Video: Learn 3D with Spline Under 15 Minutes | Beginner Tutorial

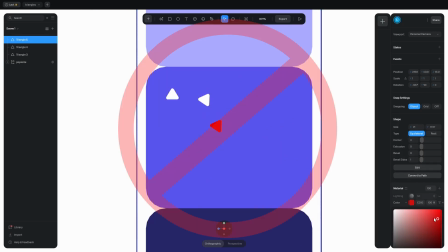(8:11)
We are not just gonna simply duplicate it, because if you decide to change the corners, or the color for example, it would be inefficient to change that for all of them.
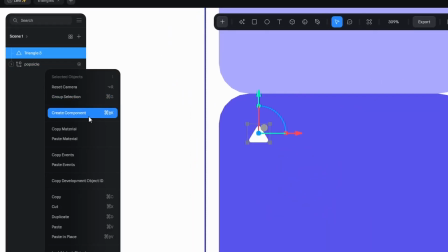(8:20)
So we gotta turn this object to a component, with right click. When you duplicate it, it creates an instance of the same object.
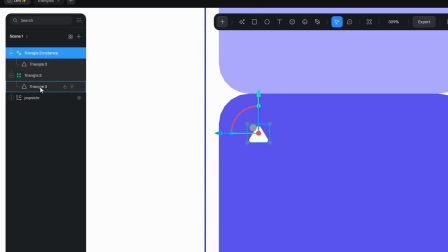(8:27)
They are both triangle 3. Let's move the instance, and if you select the component and change the size, the corner or the color, it changes to the instance as well. Make sure you select the object, not this collection, when you want to change something.
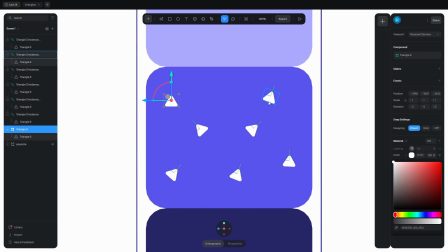(8:41)
Duplicate it, put them in place, rotate them, and you have multiple instances linked to the same object.
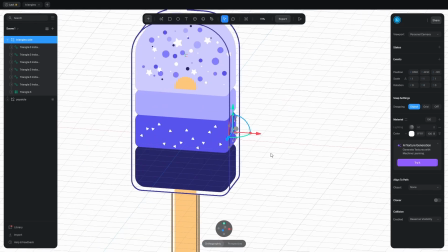(8:46)
Put them in a collection, duplicate them, and place them on the other side. Let's rotate the whole thing so we can see them.
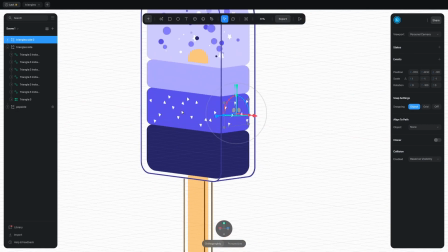(8:52)
Flip it so it's not that obvious we cheated. The only missing things are the highlights and the stars.
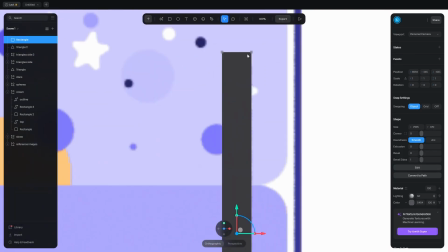(8:58)
Let's make the highlights first. They are rectangles and I applied outlines to them.
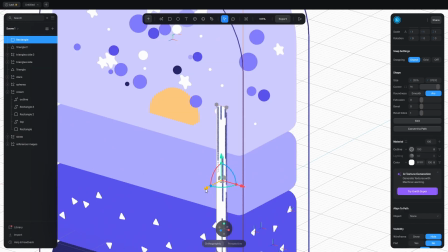(9:02)
The width is 3. Make sure you put them in front of the main outline, otherwise the outline doesn't show up.
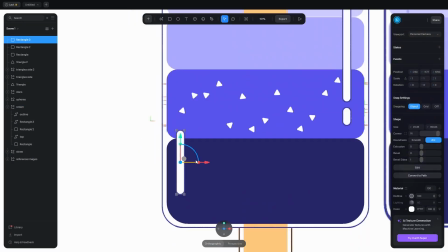(9:09)
Add a few more and don't forget about adding some to the backside too. Let's continue with the stars.
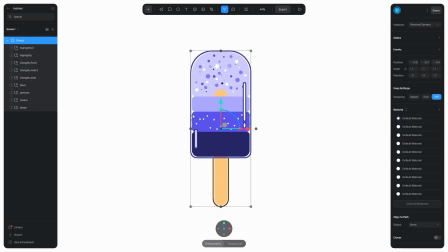(9:14)
Before that, put everything in a group and rotate it by 30 degrees, so we can place the stars around the popsicle.
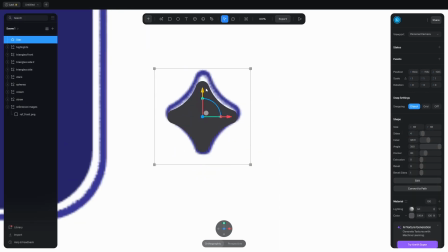(9:21)
Add the star and change the sides to 4. Crank up the corner and I scale up on the y-axis a bit.
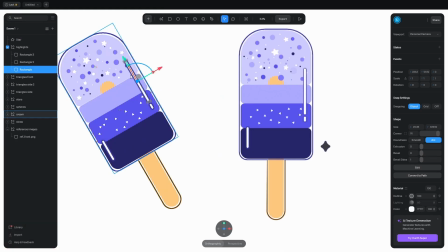(9:26)
Apply the same material we used on the highlights by right-clicking and copy material.
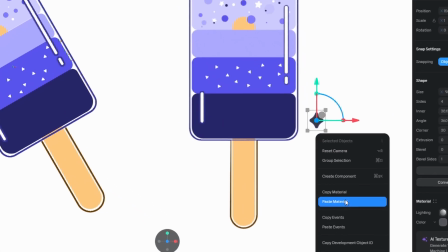(9:31)
Then right-click on the star and paste material. Let's put it in place.
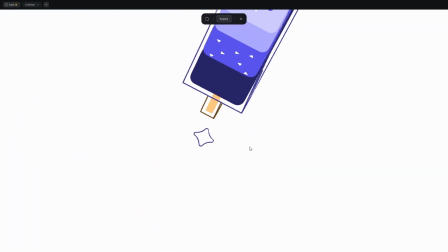(9:35)
Before I duplicate it, I want to apply an event that makes it look at the camera all the time.
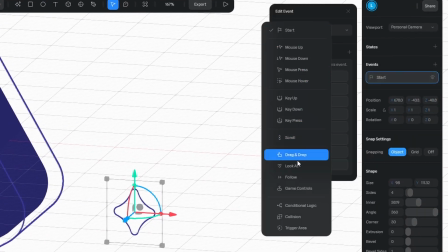(9:41)
Add an event with this plus button. Click here and select Look At. The target is the personal camera.
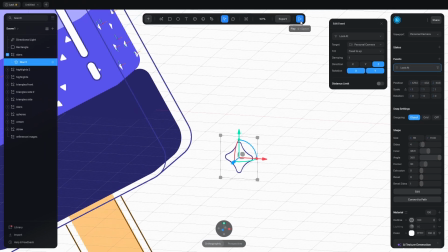(9:47)
Click on Display button to go into the final result mode. And when you rotate the scene with left click, the star never shows its back. To get rid of this quick spin, go back and change the tilt mode to stick to target.
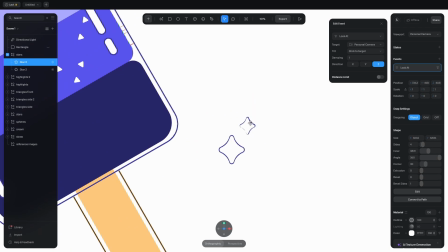(9:59)
Now, the star is always in the same position. Cool! You can duplicate it and make some star clusters here and there.
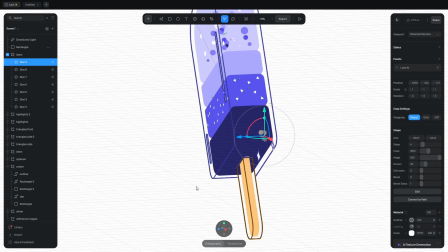(10:06)
Give some randomness to their positions. The event is duplicated too, so check them out.
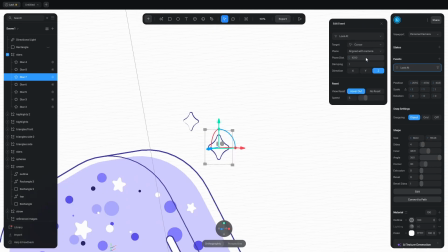(10:11)
They look great. You can also make them look at the cursor, if that's your thing. You know what's missing?
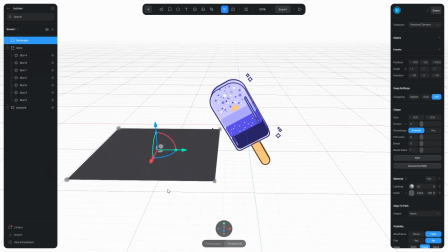(10:16)
A shadow! First of all, add a ground plane. Reset the position, bring it down, and scale it up.
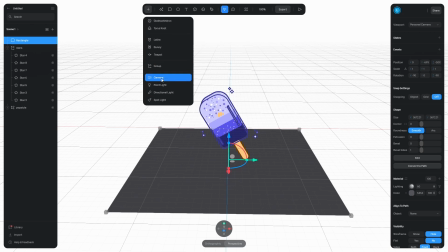(10:22)
The next step is to add the directional light. Move it up, and we have a shadow.
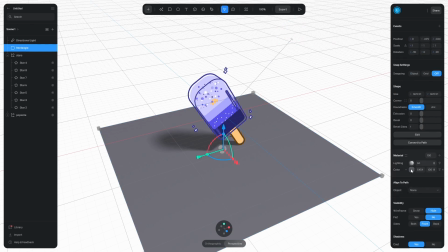(10:27)
Place it somewhere till the shadow looks a bit more interesting. I want to make the rectangle white, but the shadow purple.
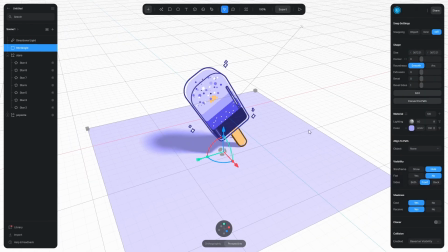(10:33)
How do I do that? Make the rectangle purple first, then select the light and increase the intensity till the ground is white.
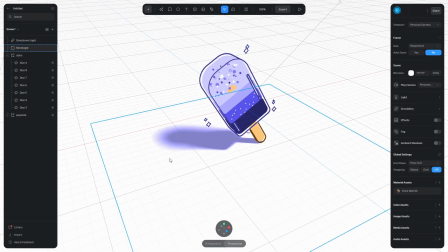(10:41)
Bars, baby! This realistic shadow doesn't look good in this flat shaded scenario. So select the light and turn off penumbra. I love this word. Penumbra. If you go closer, you see that the shadow has low resolution.
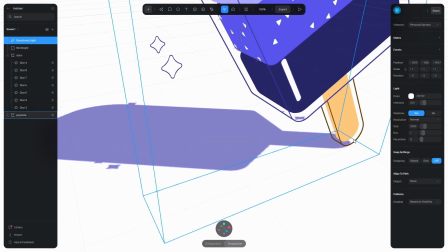(10:54)
I'm not worried because there's a solution. Bars, select the light and change the resolution to huge.
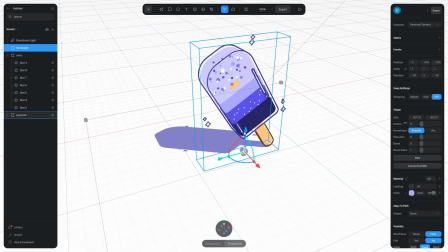(10:59)
Look at that crispiness. I changed the blur to 0. Move down the plane so it looks like the popsicle is floating up high.
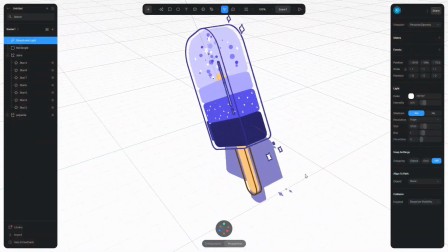(11:06)
But I'm not a rapper. What? Some Reddit user said that the star shouldn't have shadows, and they were right.
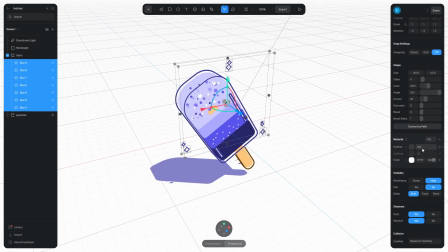(11:11)
So select them and scroll down to the shadows section. They shouldn't cast shadow, so click on no.
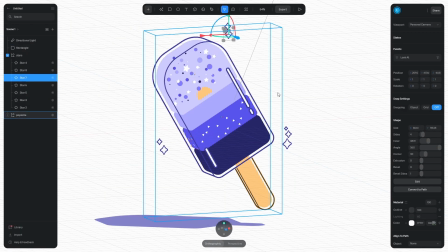(11:16)
And now if you click on orthographic mode, this popsicle looks kinda pretty cold.
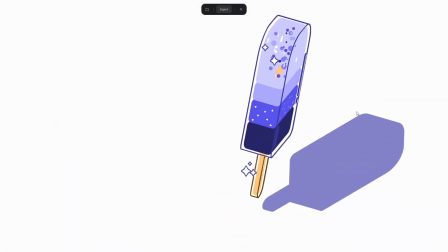(11:22)
Take a moment to admire your work. By the way, if your scene is rotating off-center, then hover over the gizmo and click on reset.
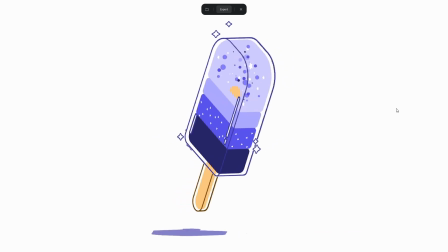(11:30)
This resets your camera, and now the rotation is perfectly in the middle. Now admire.
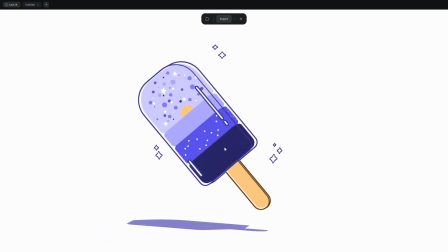(11:37)
But don't go anywhere, because the best part is yet to come. Which is turning this simple scene into an interactive experience.
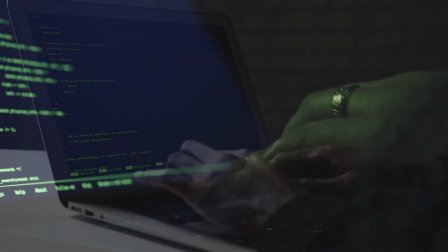(11:44)
And no, you don't have to know how to code or any complex thing like that, we are talking about Spline after all. So the plan is simple. When the popsicle is clicked, it rotates a bit and the music starts playing.
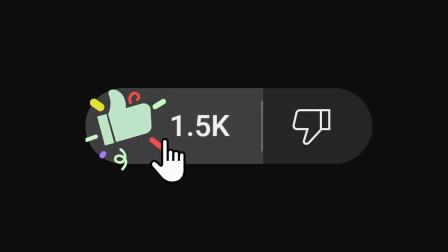(11:55)
Let's go! But first you need to do something. Make this button shoot fireworks. The popsicle should rotate 10 degrees when it's clicked.
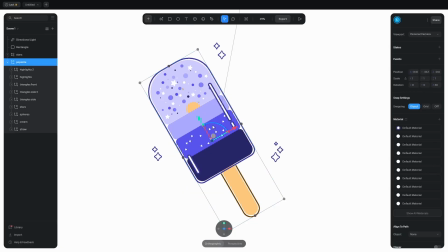(12:02)
Let's make that. Select the popsicle group, add a new state with this button.
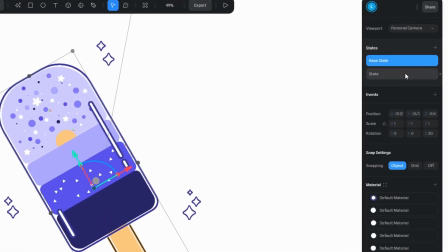(12:06)
You got two states, a base state, leave that alone, and a state where we rotate the popsicle by 10 degrees.
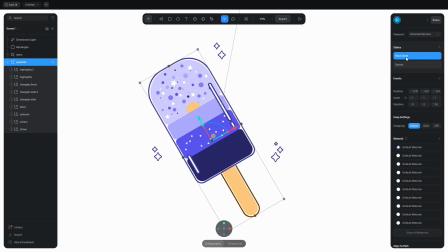(12:13)
Rename this state to rotate. Now, if you select the base state, it goes back to the original rotation.